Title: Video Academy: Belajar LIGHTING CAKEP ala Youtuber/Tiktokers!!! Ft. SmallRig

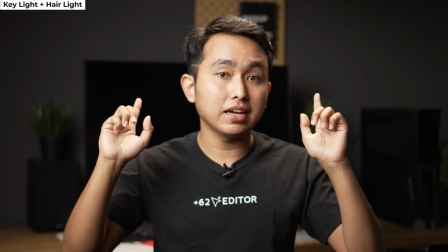496s
Jadi ini memberikan separasi antara gue dan juga background-nya. Lighting dari Small Rig ini nggak cuma gue pakai untuk di studio aja.
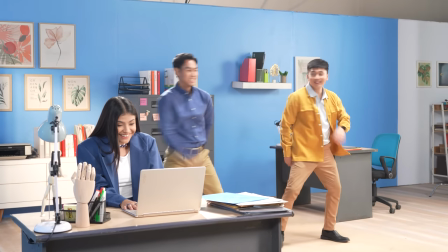504s
Kemarin pas lagi ada bikin musical ads,
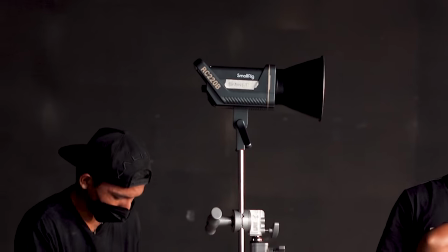507s
kita juga juga pakai lighting ini dan kita pakai buat ngefil ngefil lightingnya biar lebih optimal jadi ini enggak cuman kepake
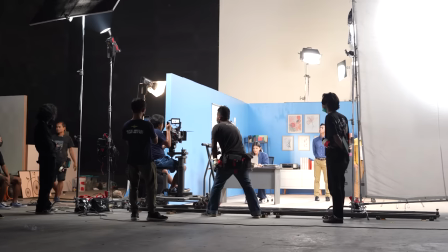514s
di studio aja ya tapi juga bisa dipakai untuk produksi yang serius selanjutnya
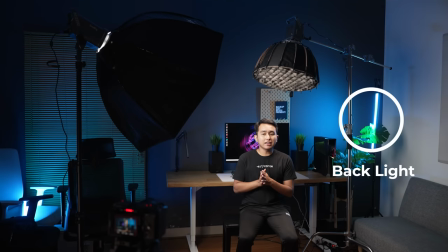518s
adalah backlight nah ini tergantung konsep lagi ya di beberapa video gua itu ada yang backgroundnya itu memang pengen natural ala-ala setup-setup yang natural tapi ada kalanya gua pengen kayak yang sekarang ini nih yaitu warnanya vibrant dan colorful karena kalau misalnya kita jadi content creator, kadang-kadang itu sponsor maunya,
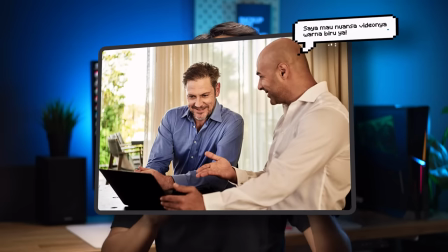537s
backgroundnya itu sesuai dengan color profilnya mereka. Jadi disini gue kasih tips aja untuk bikin warnanya itu colorful. Nah, untuk membuat warnanya colorful ala-ala content creator, kita bisa menggunakan tube light.
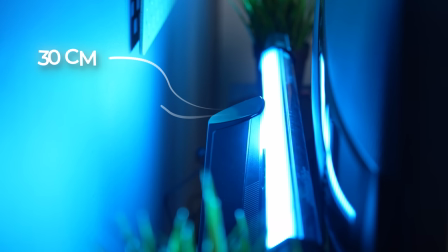549s
Nah, tube light ini ada beberapa ukuran, yaitu 30 cm, 60 cm, dan juga 120 cm. Nah, kalau gue sendiri menggunakan ukuran 60 cm karena sudah cukup pas untuk mengisi warna di background gue.
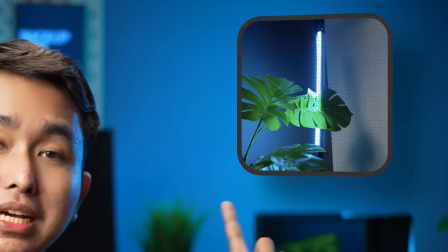562s
Nah disini ada 2 tube light ya Yang satu itu ada disini Dan juga yang satu ada di belakang monitor Sebenernya di belakang monitor pake ukuran 30 cm juga udah cukup Tapi disini gue pake 60 cm supaya lebih terang Untuk merknya ada banyak ya Kalian tinggal search aja tube light 30 cm atau 60
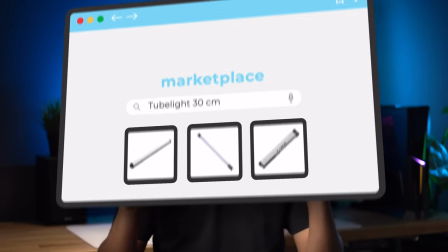579s
cm Di marketplace itu opsinya banyak banget Ini ketika gue tanpa menggunakan
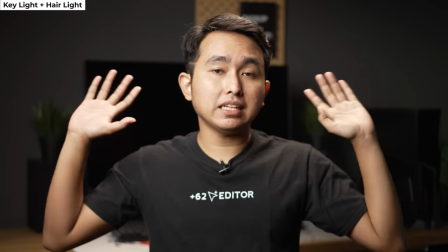584s
background light Jadi warna background gue ya masih cet gitu Nah ini ketika klien minta
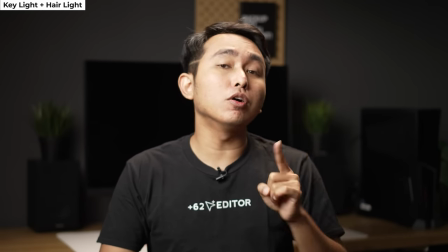589s
background gue itu warnanya biru Jadi gue menggunakan background light Nah ini dia
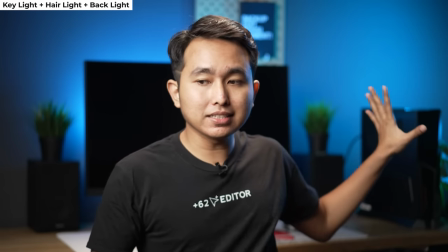593s
udah nyala Jadi ada 2 ya Yang disini sama yang di belakang monitor ini Nah itu tadi adalah 3 point light untuk talking head Oke tambahan 1 lagi yaitu practical
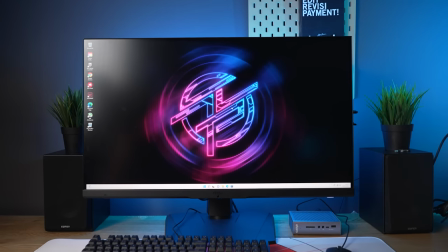603s
light Practical light ini bisa berbentuk monitor Atau RGB dari PC kalian
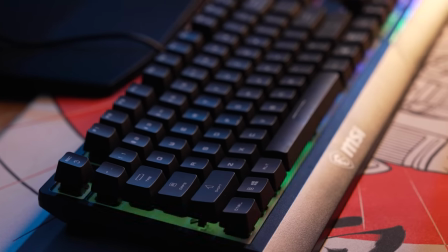609s
Atau apapun yang ada di belakang kalian Ini ketika gue tidak menggunakan practical
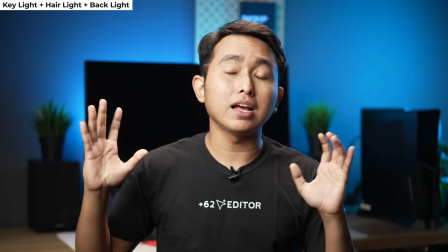614s
light Memang sih warnanya udah semua nyala Tapi kayak ada yang kurang gitu PC nya
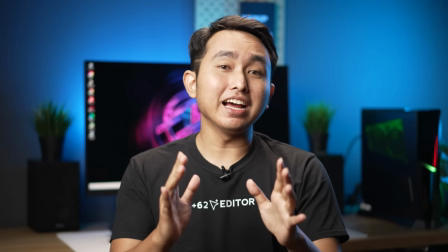620s
belum nyala Nah ini ketika gue udah nyalain practical light-nya Ini dia before-nya Dan ini dia after-nya
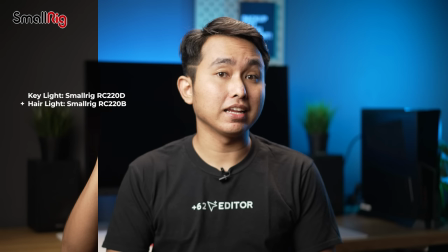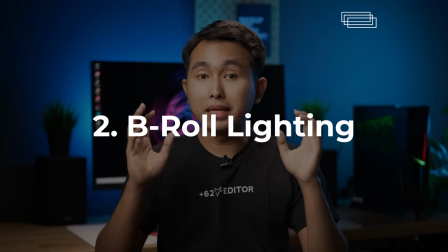634s
Nah sekarang kita akan membahas tentang B-roll-nya Nah untuk B-roll biasanya gue mematikan key light Dan shooting menggunakan lampu yang kita gunakan untuk hair light dan
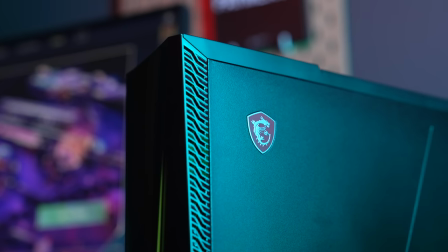643s
juga back light Supaya objek yang kita shoot itu bisa lebih dramatis Dan kita bisa
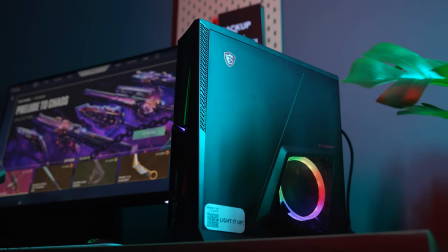648s
memfokuskan visualnya pada objek secara spesifik Nah itu tadi adalah pembahasan baik untuk syuting talking head maupun untuk syuting B-roll. Sebenernya sih kalian bisa buat lighting kalian itu sekreatif kalian. Misalnya mau kayak gue nih, cahayanya nggak ada bocor di mana-mana. Tapi misalnya kalian mau masukin tube lightnya ke dalam jadi kayak nembak langsung. Atau misalnya kalian mau tambahin kicker supaya kelihatan langsung di belakangnya gitu. Itu juga nggak ada masalah sama sekali. Sekreatifnya kalian aja. Itu tadi ya untuk tutorial lighting untuk content creator. Buat karya kalian sebagus kalian Dengan konten yang pastinya bagus juga Terima kasih untuk Smallrick yang udah support Video Akademi kali ini Oke itu aja dari gue guys, thank you for watching and always Out of the box